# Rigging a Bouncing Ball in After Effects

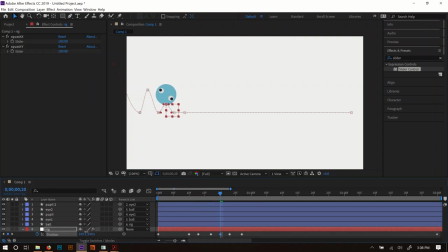(20:38)
Maybe make it just a little bit higher, and you can tweak this and play with these values and make it kind of perfect, but it's good to go ahead and set this stuff up before you start trying to dial in the details, because we don't really know what it's going to look like until we've kind of set everything up.
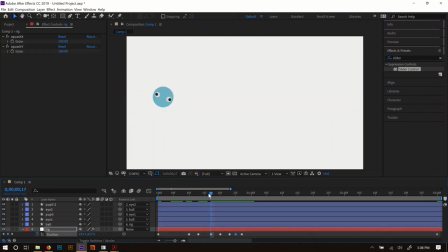(20:54)
Alright, so if we play this at this point, it's going to look stupid. It's going to look like it's kind of rolling over this roller coaster. And the reason is because our interpolation is kind of messed up. So we need to let's go back and look at this.
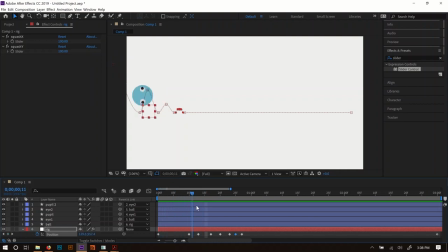(21:09)
Normally a ball is going to travel in an arc. It's going to hit the ground hard, and then it's going to kind of arc up, slow down towards the top, and then kind of accelerate back down towards the ground. And then each time, you know, once it gets up to here, its upward momentum is getting completely counteracted.
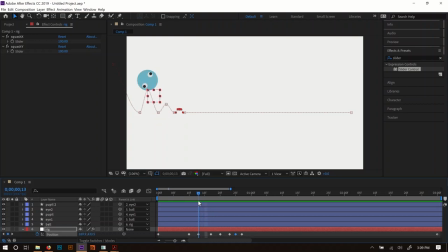(21:26)
So it's going to be moving at zero, essentially, and then accelerate again back down to the ground. So we want that kind of sense of it's like coming up, and pausing, and then accelerating again. And then it's, you know, that's why our motion gets less and less each time, because it's really just the leftover force that's going into the ball.
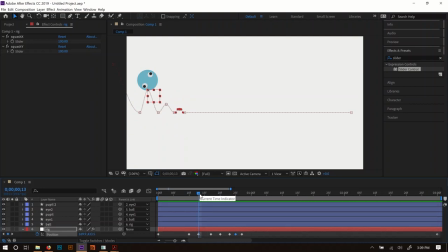(21:43)
Other forces of that are going into the floor and into the squash of the ball, so kind of energy just kind of dissipates over time. I've set these all up really close to the end, but we'll look at once we start doing our interpolation, stuff is going to move around a little bit.
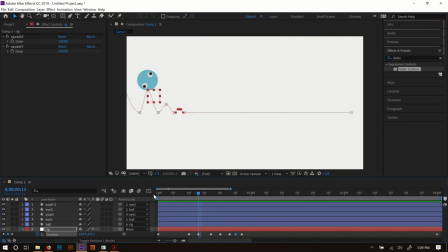(21:58)
These keyframes are going to get spread out a little bit more. So to mess with interpolation, you want to open the graph editor.
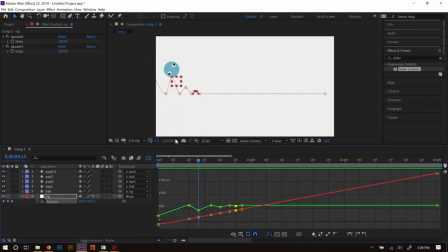(22:04)
And for this, you're going to want to be in the value graph. The speed graph isn't quite going to do it.
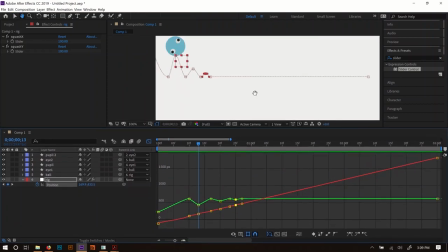(22:10)
I'm going to zoom in on this just a bit so we can kind of see this a little bit better.
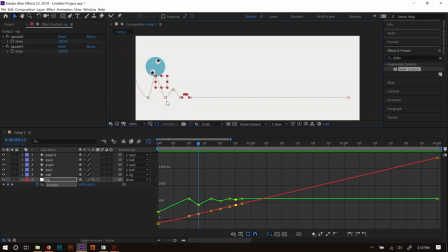(22:16)
All right, so we've got the red line is our x value, so that's the one moving across, and then the green line is our y value as it's going up and down. I want to separate these out. There's this little button right here called Separate Dimensions. And we want our x value to really just be this nice clean arc.
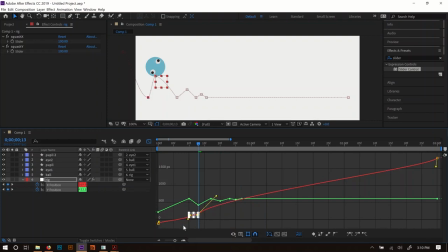(22:35)
So I can actually now delete all these keyframes that were created on the X dimension when we added keyframes for the bounce. We just want the X to be controlled by these two keyframes at the beginning and the end. So we get this nice gradual arc. So it's going to move kind of decrease in speed over time.
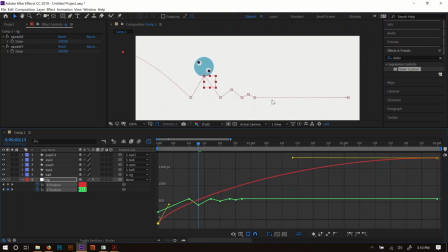(22:54)
You can see what I'm talking about. It kind of spreads these keyframes out a little bit. Alright, so now that we've got that set up, I'm just going to click on the Y position, so we're not looking at the X anymore. And then I can kind of start to tweak some of these.
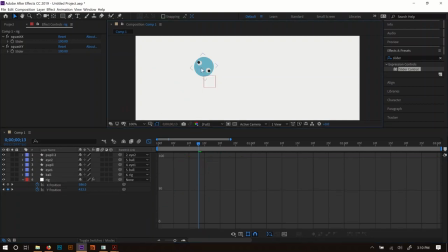(23:10)
I can tweak these here or in the editor. I like to kind of tweak them here. It makes it a little bit easier to see what we're doing.
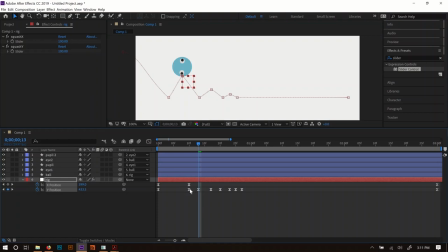(23:21)
We can also go back into this one and kind of tweak these a little bit, move them back if we want to. And just kind of tweak the positions of these.
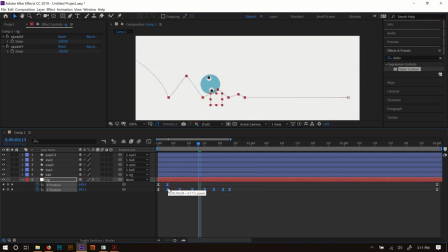(23:39)
And let's move that out a little bit. I'm going to move these back just a bit, and this one back just a bit. There we go. So you can kind of tweak our timing of this. Let's go back into our graph editor, select the Y position again, so now we can see all these.
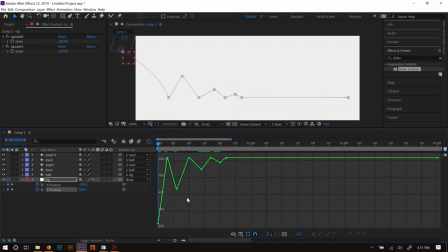(23:55)
All right, so with this Y value, what we're seeing is the peaks here are where it's hitting the ground, and the valleys are where it's up in the air. Again, counterintuitive, but remember, as this number decreases, it's getting closer to origin. So the closer it gets to zero, the higher up on the screen it's going to get.
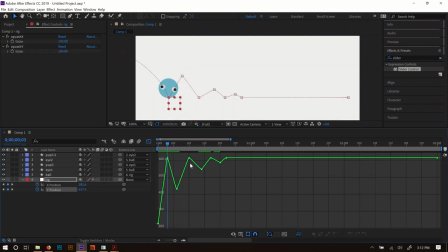(24:14)
So that's why these little valleys on our graph actually correspond to the peaks in our animation. So what I want to do first is I want to select all these ones that are on the ground, and to get that kind of hard hit where it like hits the ground really hard, we don't want it to kind of to ease in there. We don't want it to slow down or change direction when it gets to those.
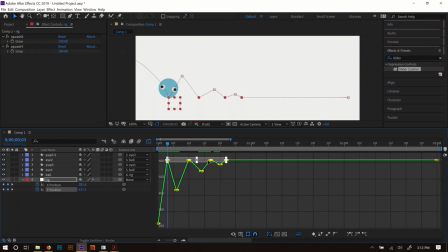(24:34)
We just want it to go straight in when it hits the ground. We got these little handles on all these, and that's because right now they're Bezier handles. What I'm going to do with all of those selected is click this little button down here. It says Convert Selected Keyframes to Linear.